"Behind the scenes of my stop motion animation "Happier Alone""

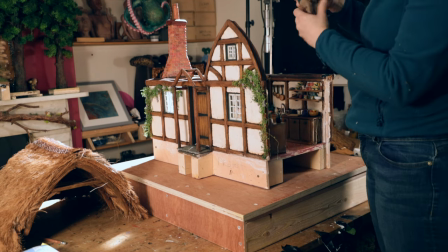(3:58)
The most complicated part on this shoot was the lighting, to try to get some light in there,
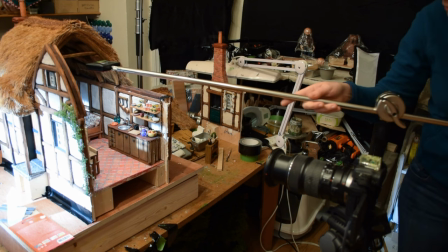(4:03)
so what I did is attach the Aperture MC on the pole of a c-stand,
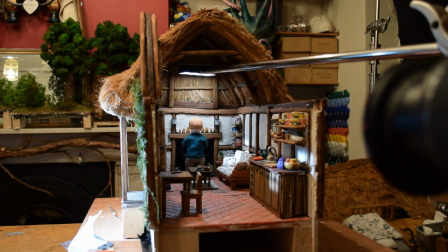(4:09)
and then be able to bring it all the way through and inside of the cottage as you can see here.
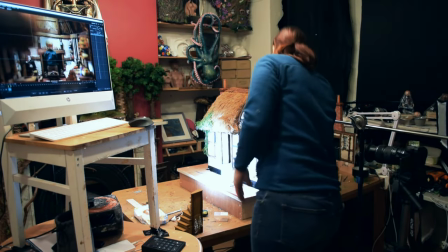(4:15)
I end up with a very limited area to animate my puppets because it's already a tight space and then
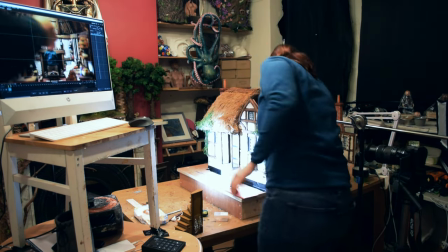(4:21)
I have a small amount of space to get in there without knocking the camera or the pole that hold the lighting.
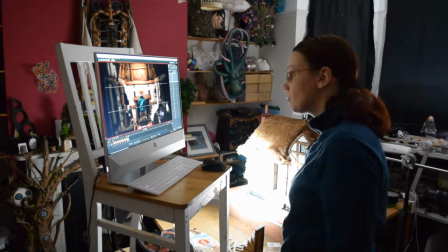(4:27)
So it wasn't the easiest thing to animate.
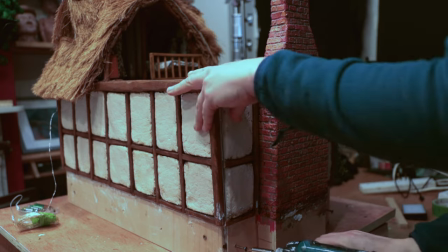(4:33)
Once I was finished with one scene I can just screw the wall back in turn
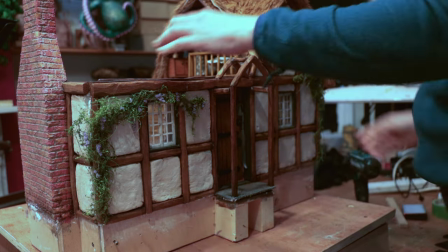(4:38)
it around open up the front for example place
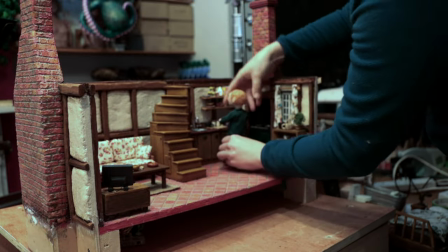(4:45)
my puppet in position add the little props and get
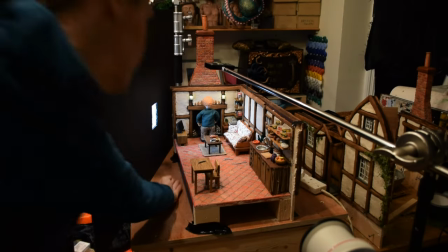(4:50)
cracking with the next scene sometime i had to remove the wall just to get access
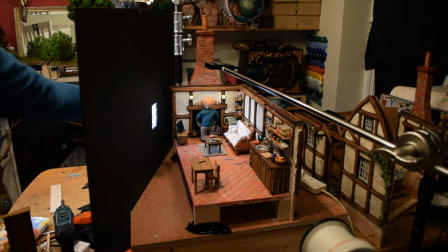(4:54)
underneath for the screws so in this scene for example is walking away and i
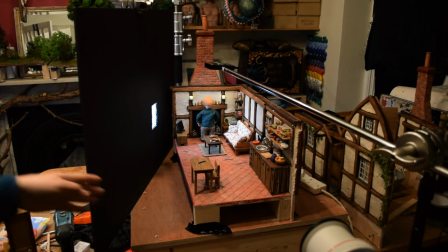(4:59)
was only able to create this movement by accessing the screws and i couldn't
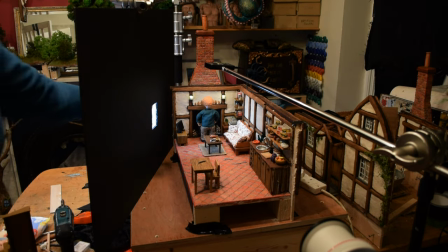(5:04)
have the wall blocking the access so i had to remove the wall but i still wanted to create the windows and filter the amount of light coming into the
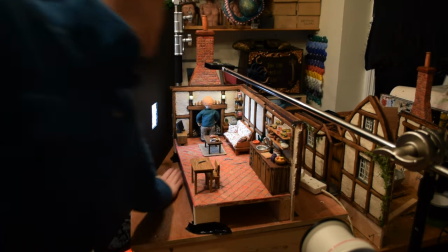(5:12)
room so i took this big piece of blackboard cut a little opening so i placed the lighting behind and it was still filtering just
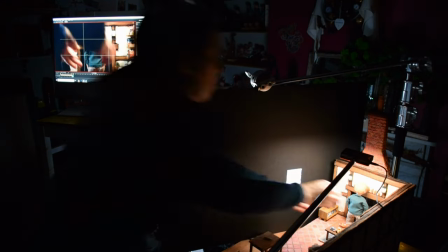(5:19)
so the right amount get into the room and every time i was moving to the next scene it was the same kind of game of figuring out how i'm
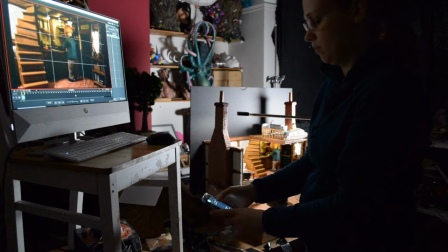(5:26)
gonna put my lighting there finding just the right amount of lighting and i was so glad i had this app when I can remotely
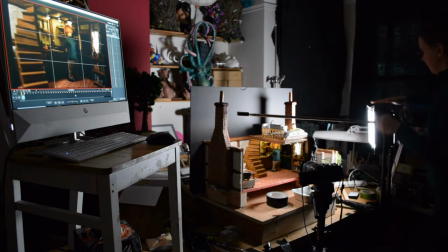(5:33)
decide how much lighting I need.
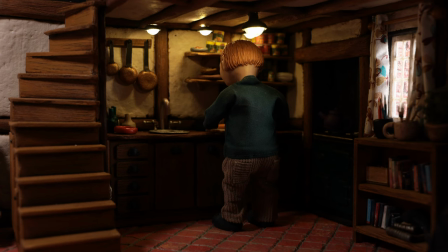(5:35)
I need to have some lighting from above but also some lighting from the window so it's all about controlling the amount of light that get into that space.
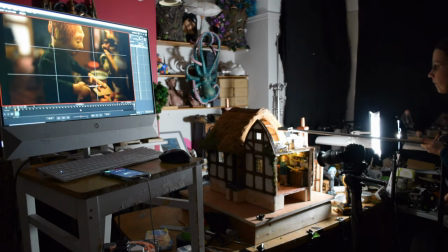(5:45)
One of the hardest ones I think was probably when he's cutting some carrots in the kitchen because it's just so small to get in there with the lighting.
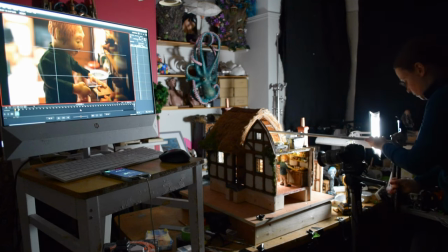(5:53)
I had one aperture MC from above and one from underneath even though I put them
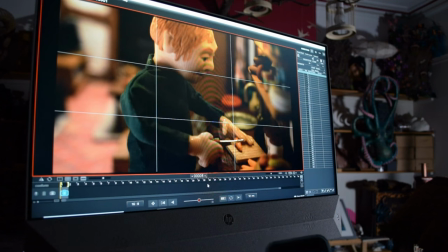(5:58)
at one percent they were still strong I place some paper to filter it even more,
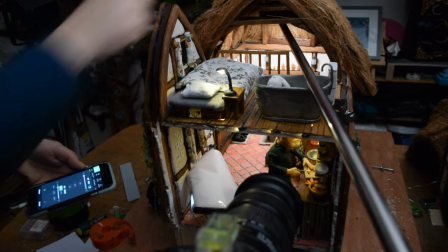(6:03)
adjust the top one as well,
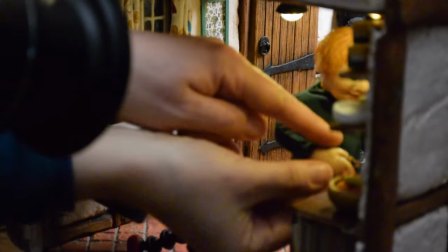(6:06)
and then try to get in there without knocking anything in the way and access my little puppet and something as simple as cutting a carrot.
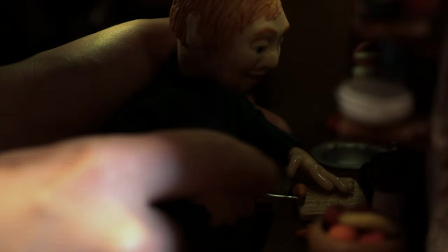(6:13)
Oh my god, I spent two hours cutting three slices of carrots. This bloody carrot drove me nuts.
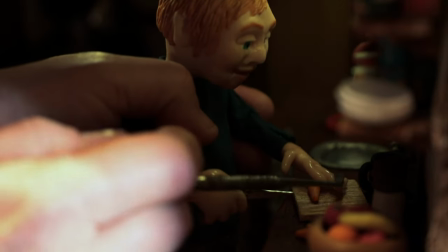(6:19)
I mean, try to keep it there stable, but at the same time getting some action with a knife to cut it without having the whole thing moving around.
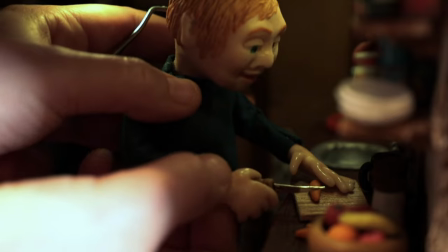(6:27)
It was a long scene. I think it's probably the last time I'm going to cut a carrot on camera.
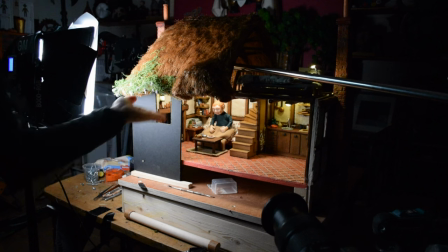(6:33)
Anyway, I was moving to some next scene and then I had other challenge to figure out,
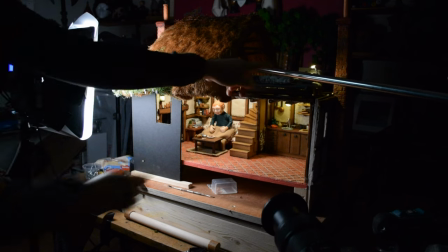(6:37)
how I can still filter the amount of light I want to get into the room, but I still need to access it.
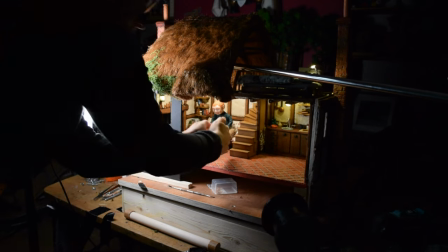(6:43)
So as you see, it's a bit of a jigsaw to get the light from above, to get the light from the side,
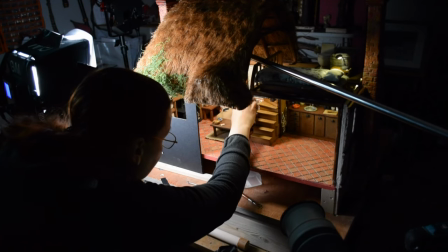(6:48)
not get too much light into it, and still try to get some space to get in and out.
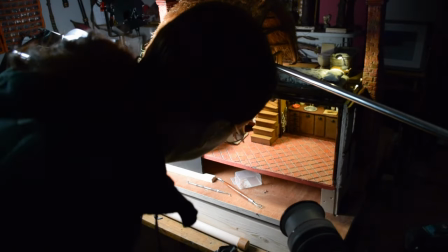(6:53)
And sometimes I didn't have enough space to get both of my hands, so I'm still learning and try to understand what is the best setting for each of my shots
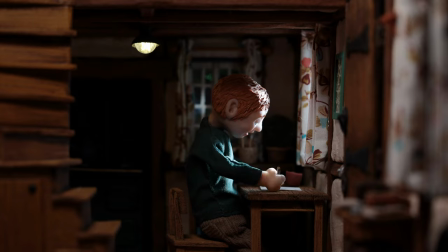(7:01)
now there's a scene at night where is at the table at the window and for that i was really thankful to frank haman
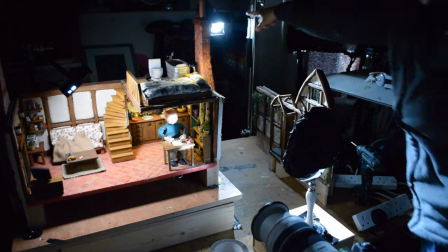(7:09)
who explained to me that if you put the aperture at the back barely at one percent it will bounce onto the mirror so he taped the mirror
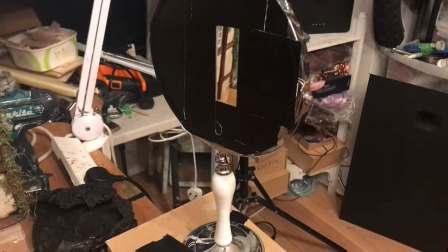(7:18)
with duct tape just to leave this one little rectangle of
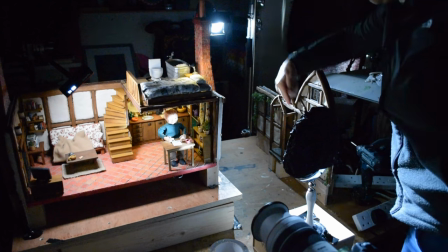(7:23)
space and And that was plenty enough to bounce just enough light on the face.
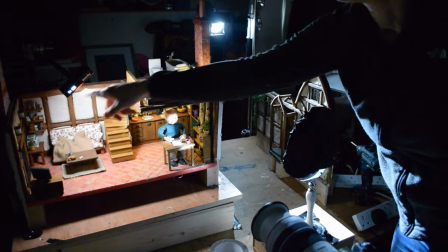(7:27)
I also had to get the Aperture MC from above so I get the lighting all around it and the silhouette without just getting too much of it.
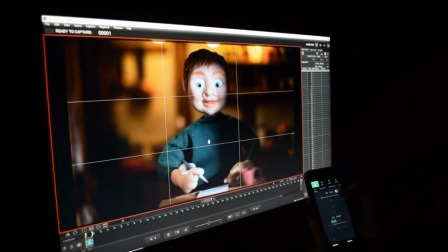(7:36)
It was more about creating this effect on the face that is just so cute.
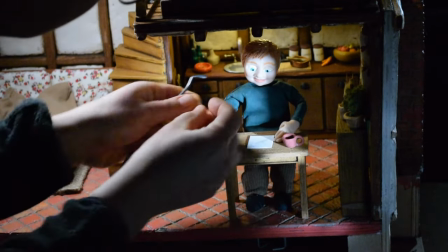(7:41)
And then once everything was in place, patiently move the puppet around and sometimes do something that seems simple, like a blink,
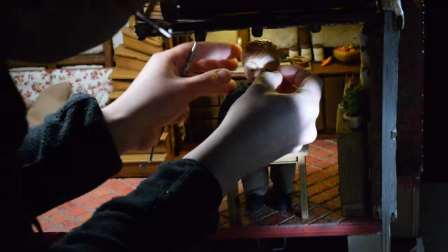(7:49)
oh boy, playing with those little tiny eyelids which always seems to escape.
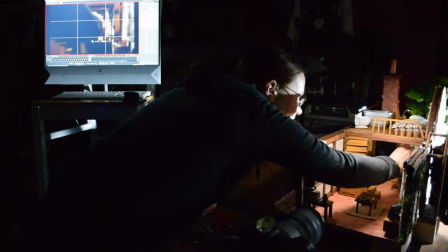(7:54)
And when I shot this scene but from the side I had to put back the main wall in position and then place the lighting from the other side.
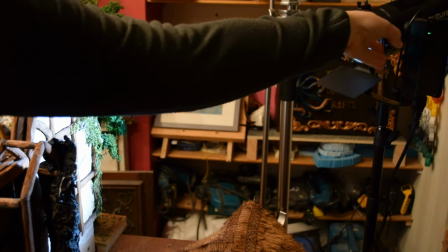(8:03)
I was trying to achieve the same angle and amount of light that end up on the puppet's face.